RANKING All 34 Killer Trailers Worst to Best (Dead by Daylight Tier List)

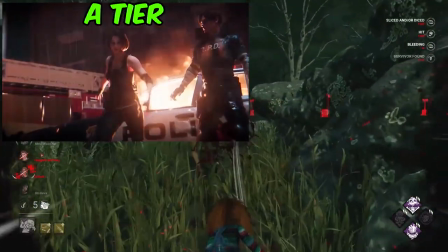16:18 I love the way that the map looked, RPD inside and also the courtyard outside where Meg initially gets found is so well made and you can tell
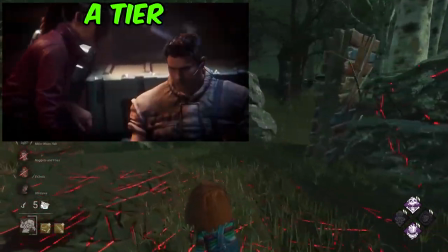16:26 that they really took a step up in this era of Dead by Daylight and the artists that worked on the game for these reveal trailers had
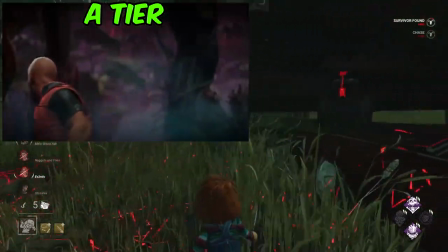16:31 vastly improved. Singularity's end transmission chapter is next up.
I know, it wasn't programmed to harm the crew.
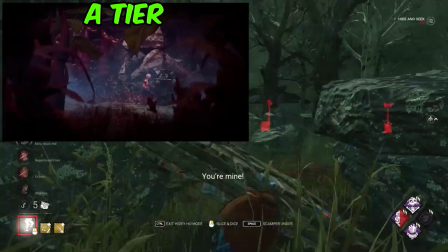16:39 We're putting it here. I think they did a really good job of focusing on Gabriel and giving him a lot of airtime to showcase his character.
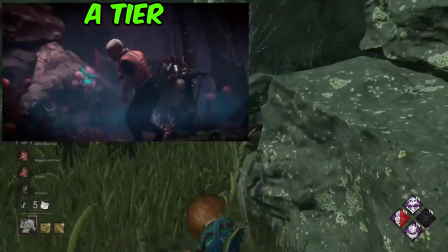16:45 I love that they had actual voice lines for him as well.
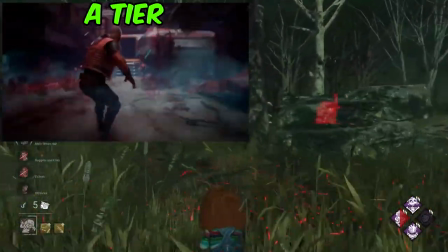16:48 And Singularity showing up, rising from the ground in this kind of weird eerie effect, very alien-like,
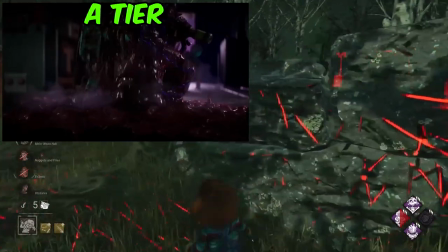16:55 was so well done. it looked incredibly well made this is one of the newer
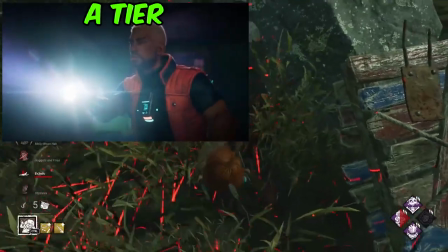17:01 trailers so obviously it is without a doubt one of the best made ones that they've got but i really like that
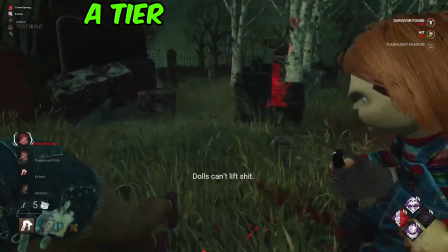17:06 they told a story throughout this trailer rounding out the a tier for me is wesker and the second resident evil chapter for dead by daylight it goes without
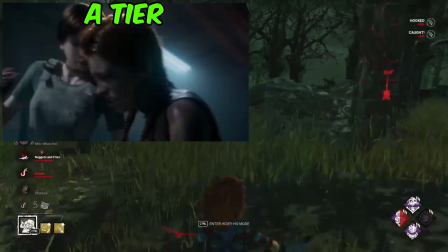17:14 saying seeing ada walking into the actual rpd building and then turning around and giving her a little kind of charming smirk and nodding away to
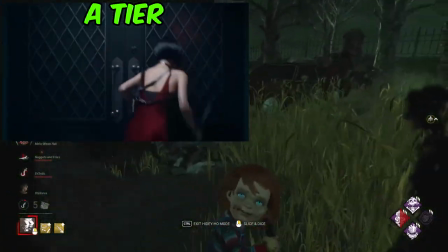17:23 get the other survivors to move was already so good. I think Ada is such an iconic character anyway.
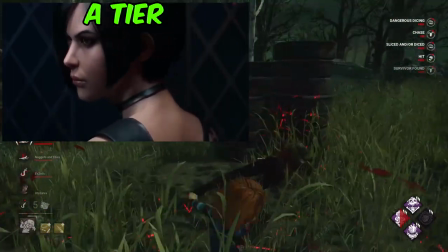17:29 And then Wesker comes barging through the door with the voice lines as well.
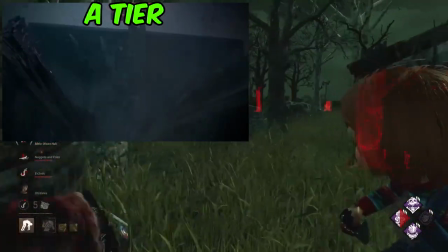17:34 I like that they incorporated a palette that Ada can drop and then it just had that extreme close-up slow
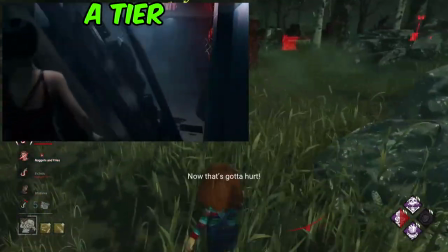17:40 zoom towards Wesker's face followed by a blackout and then ending the trailer with a another voice line.
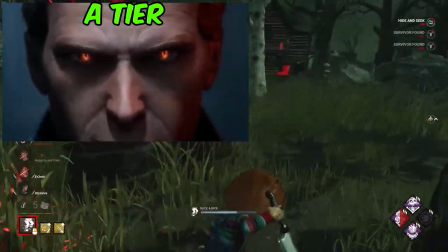17:47 Overall this trailer was so hype to me. I, I, it may be I'm slightly biased, but for me, this was one of the best.
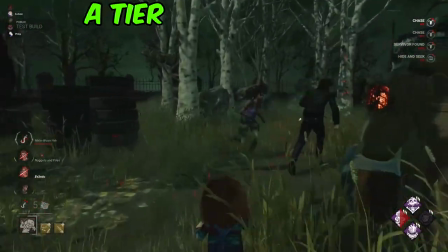17:53 I remember seeing this when it came out and I think it just looked amazing as well, despite it even being a little bit shorter.
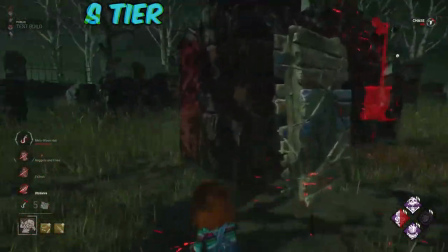17:59 Now we're heading into the top tier S rank that I've set. In at number five is Xenomorph.
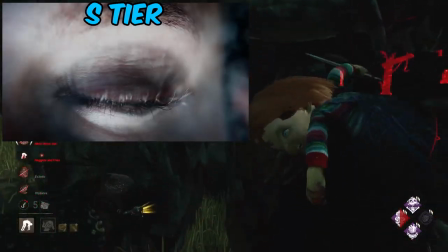18:05 This trailer had everything. It set the scene beautifully for the alien universe to be integrated into Dead by Daylight,
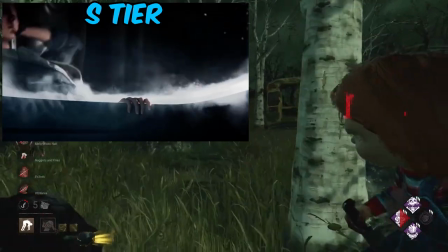18:12 showing off Ellen Ripley and the Xenomorph and adding a lot of character to both sides.
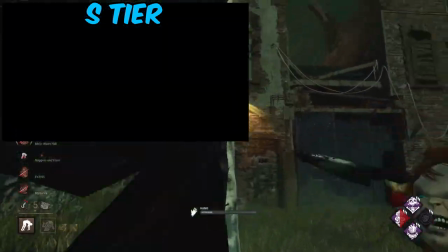18:17 I especially loved the pacing of this and I loved the alien inspired trope of Xenomorph creeping up closely behind the shoulder of Ellen Ripley.
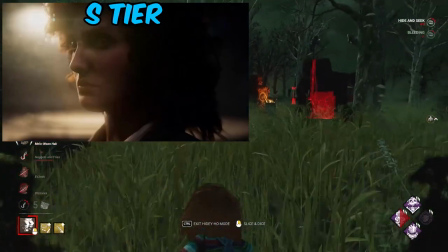18:26 This was an absolute cinematic masterpiece and it could not go anywhere but S-rank for me.
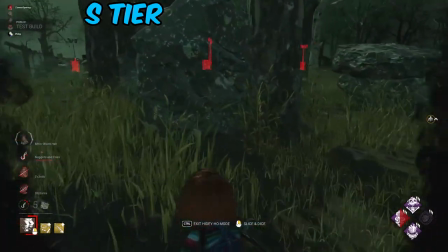18:31 In at number four we have the Myers Halloween killer trailer.
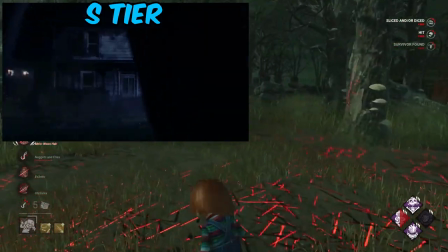18:35 This is a much older killer trailer however it really stood the test of time and it still looks incredible to this day.
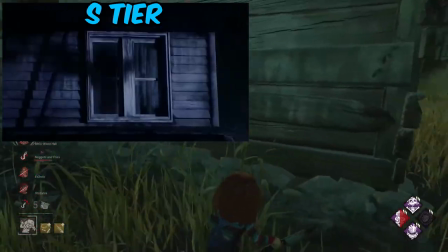18:42 My favorite part of this killer trailer is where lori is listening closely towards the door that the myers is standing on right at the other side of and
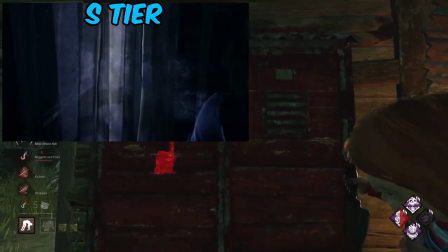18:50 seeing the camera shift past the door looking at both sides it was a very simple but super effective touch i think the threat level that
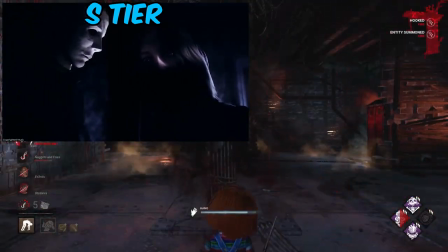18:59 myers carries from a reputational standpoint is already top tier but it really delivered well in this killer trailer
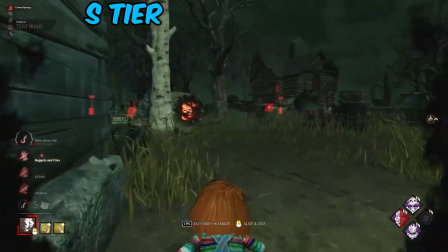19:05 and i think it really made a great first impression for this dlc In at number three now we have the Onryo.
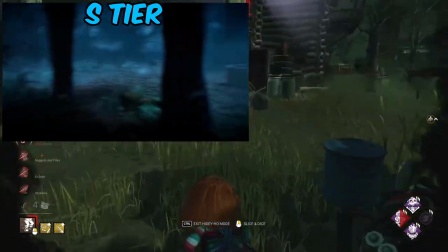19:12 Setting the scene of the Onryo and showing Yoichi beforehand leading up to when we discover it's the Onryo is incredibly well done.
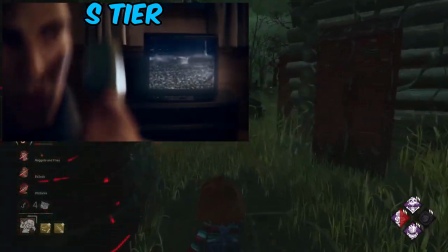19:19 I think the eeriness of Onryo's presence was really well captured and they built up this killer trailer so nicely.
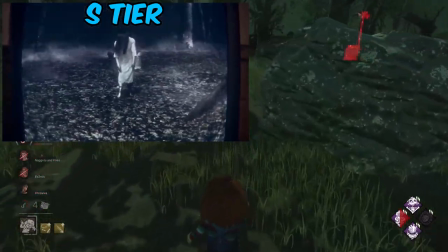19:26 I love the sound effects that they added into this and they took their time pacing the killer trailer as well.
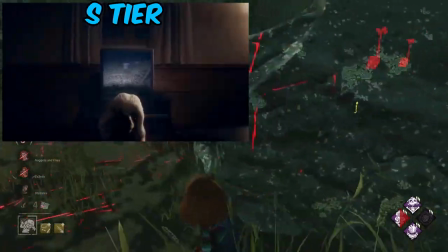19:31 It lasted a bit longer than most and I think it was a masterpiece from start to finish. Introducing Yoichi and then ending with the introduction of Onryo.
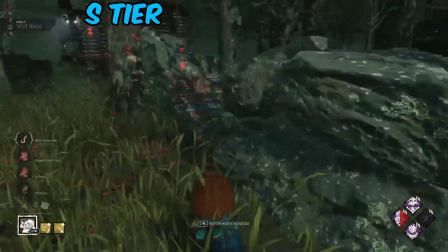19:39 overall this was incredibly well done by the devs now for the silver position second place
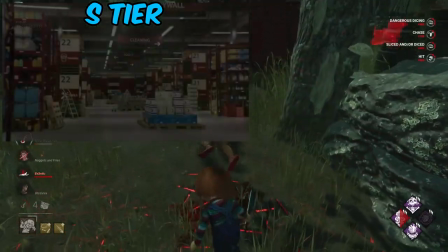19:44 in my opinion is ghostface i think this trailer was so well
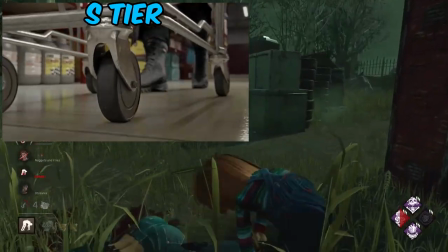19:49 done this trailer was faultless in my opinion i think it did everything right it really added
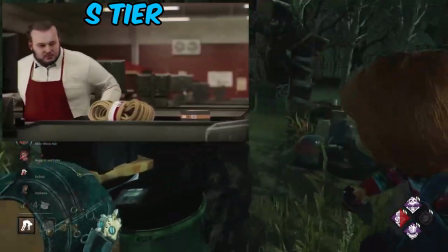19:54 to the comicality of ghostface it gave him a lot of charisma and personality as you've come to expect with the scream franchise and
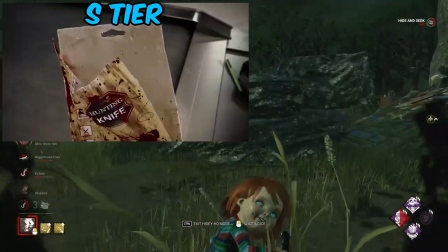20:02 i think it was a really nice change of theme when it was introduced because of it not really being inside of a an eerie or dilapidated horror scene,
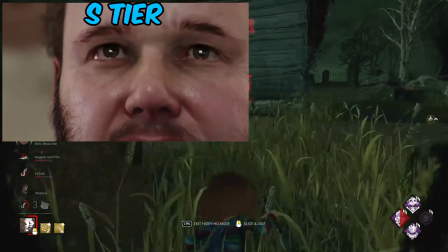20:09 it was quite light-hearted, it was in a convenience store.
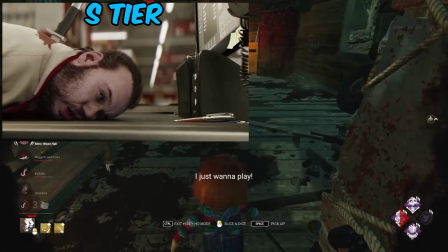20:13 And I just love the little features in the animation, like when Ghostface chucks the money to still pay for the meal, I think was really good.
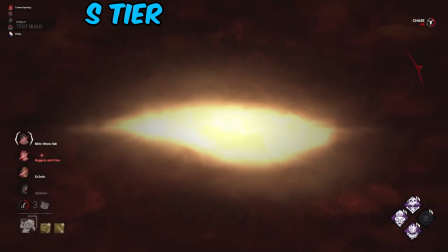20:19 I think just little features like that, especially the little wave, the nodding wave and the tilt of the head really add up and makes this so fun.